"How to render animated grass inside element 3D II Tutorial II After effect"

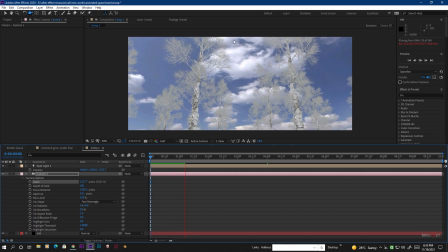[26:02]
So you will see that the camera is rolling down and it's look kind of awesome, but our camera is so much stable here and there is no shake,
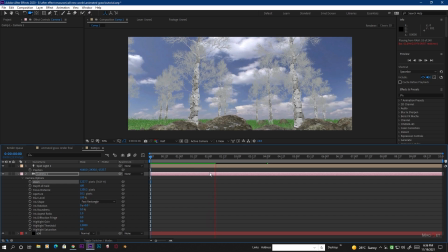[26:16]
so it's not look quite dramatic here. But you can see that the grass is moving and it's look really nice, though it is in the draft mode.
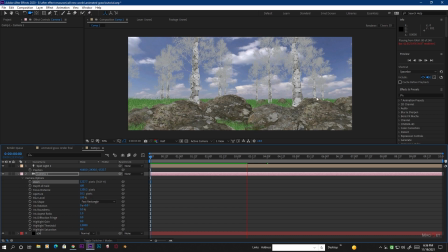[26:29]
And if you change this to a full render, it will look more beautiful.
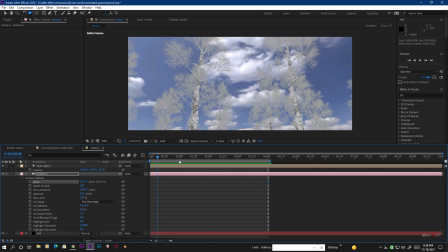[26:36]
Press N key to end the comp area here, and maybe we replay this.
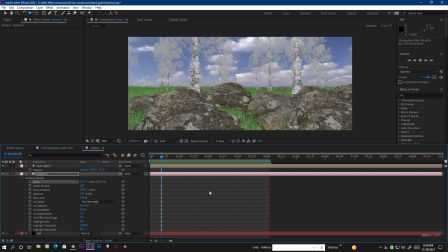[26:42]
You will see this look amazing.
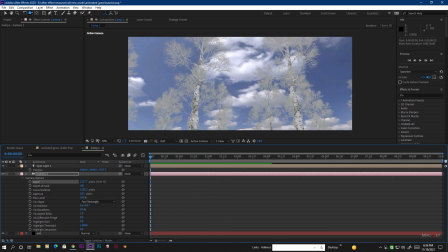[26:46]
Okay, so now we do some other camera movement trick, which is the camera shake as well as camera pan or so.
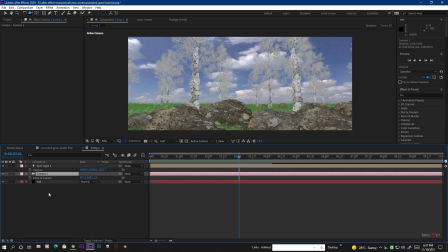[26:53]
So first we go to the camera and press A to bring the point of interest value, and then we make a simple expression here. So for this we press and hold Alt key and just click on this stopwatch here, and then we type
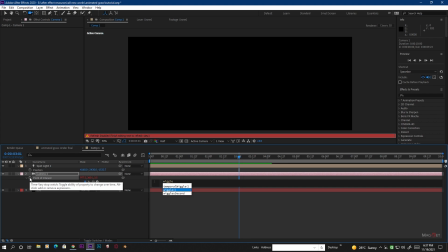[27:12]
and then double bracket, and inside the bracket we type maybe
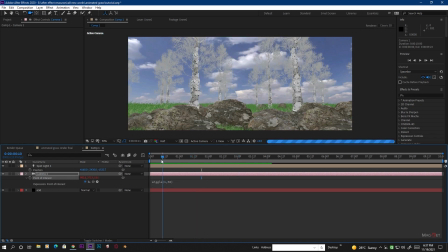[27:28]
1,50. So it will create a little bit of camera and a shake as well.
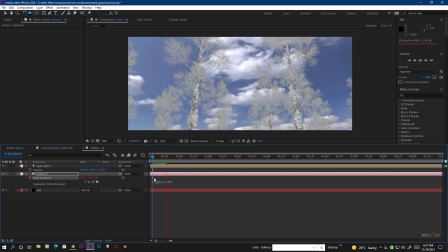[27:35]
So now you can see that the camera shake is little bit here because of this wiggle expression, and then the camera goes down. Okay, so it will make a little bit of dramatic camera movement here.
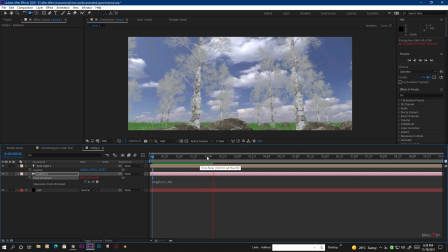Okay, so but if you think that the camera shake is little bit too much,
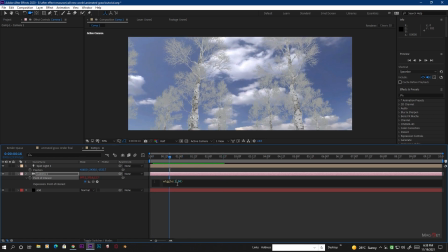[28:05]
so you can just decrease this by decreasing this frequency. So maybe we use this 0.5, so it will create a less camera shake here.
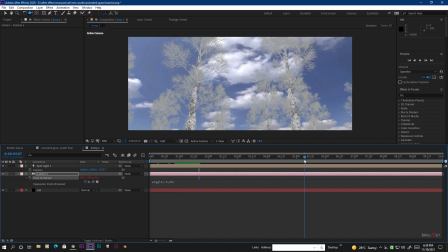[28:24]
Okay, so this look amazing for now.
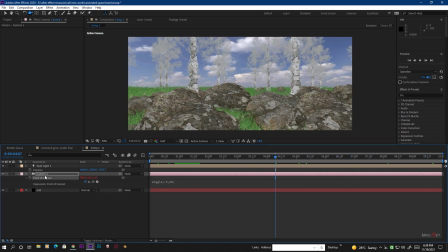[28:30]
So now we make some camera pan as well. So in order to make a camera pan, we always use a null object to control the camera. So create a null object here and make it 3D.
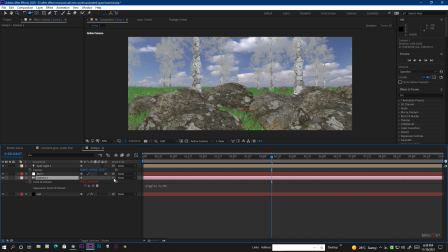[28:45]
So once you make it 3D, then we link our camera with that null object. Okay, so now if we animate this null object over time, our camera will be animated. So press P to bring the position value for this null object,
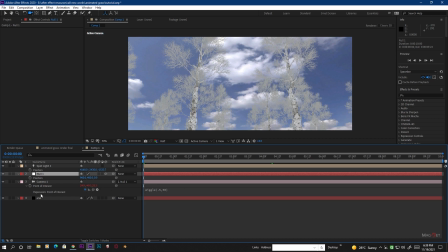[29:00]
and go to the very beginning of the scene and make a keyframe here,
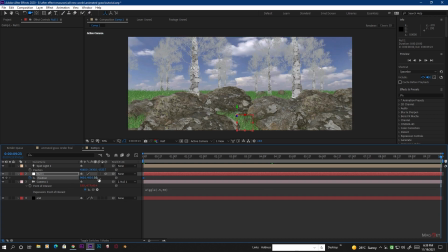[29:05]
and then we go to our very end frame here and just make a little bit of camera animation like this. Okay,
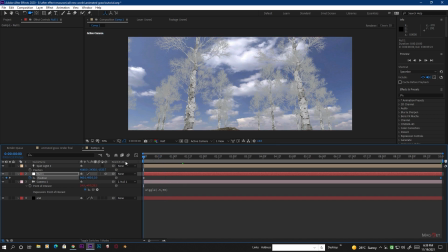[29:21]
okay, so now you can see that if I make a ramp preview here,
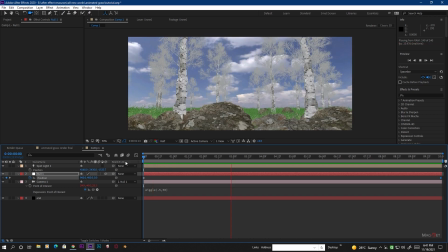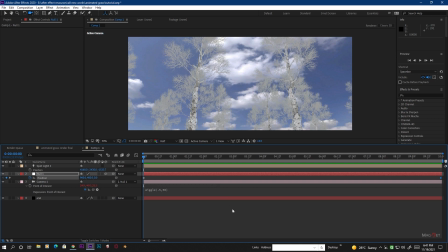[29:32]
okay, so let's play this.
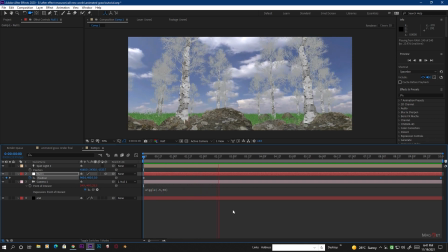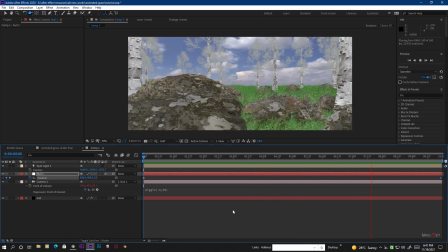Okay, so now you can see that it creates a nice camera movement here.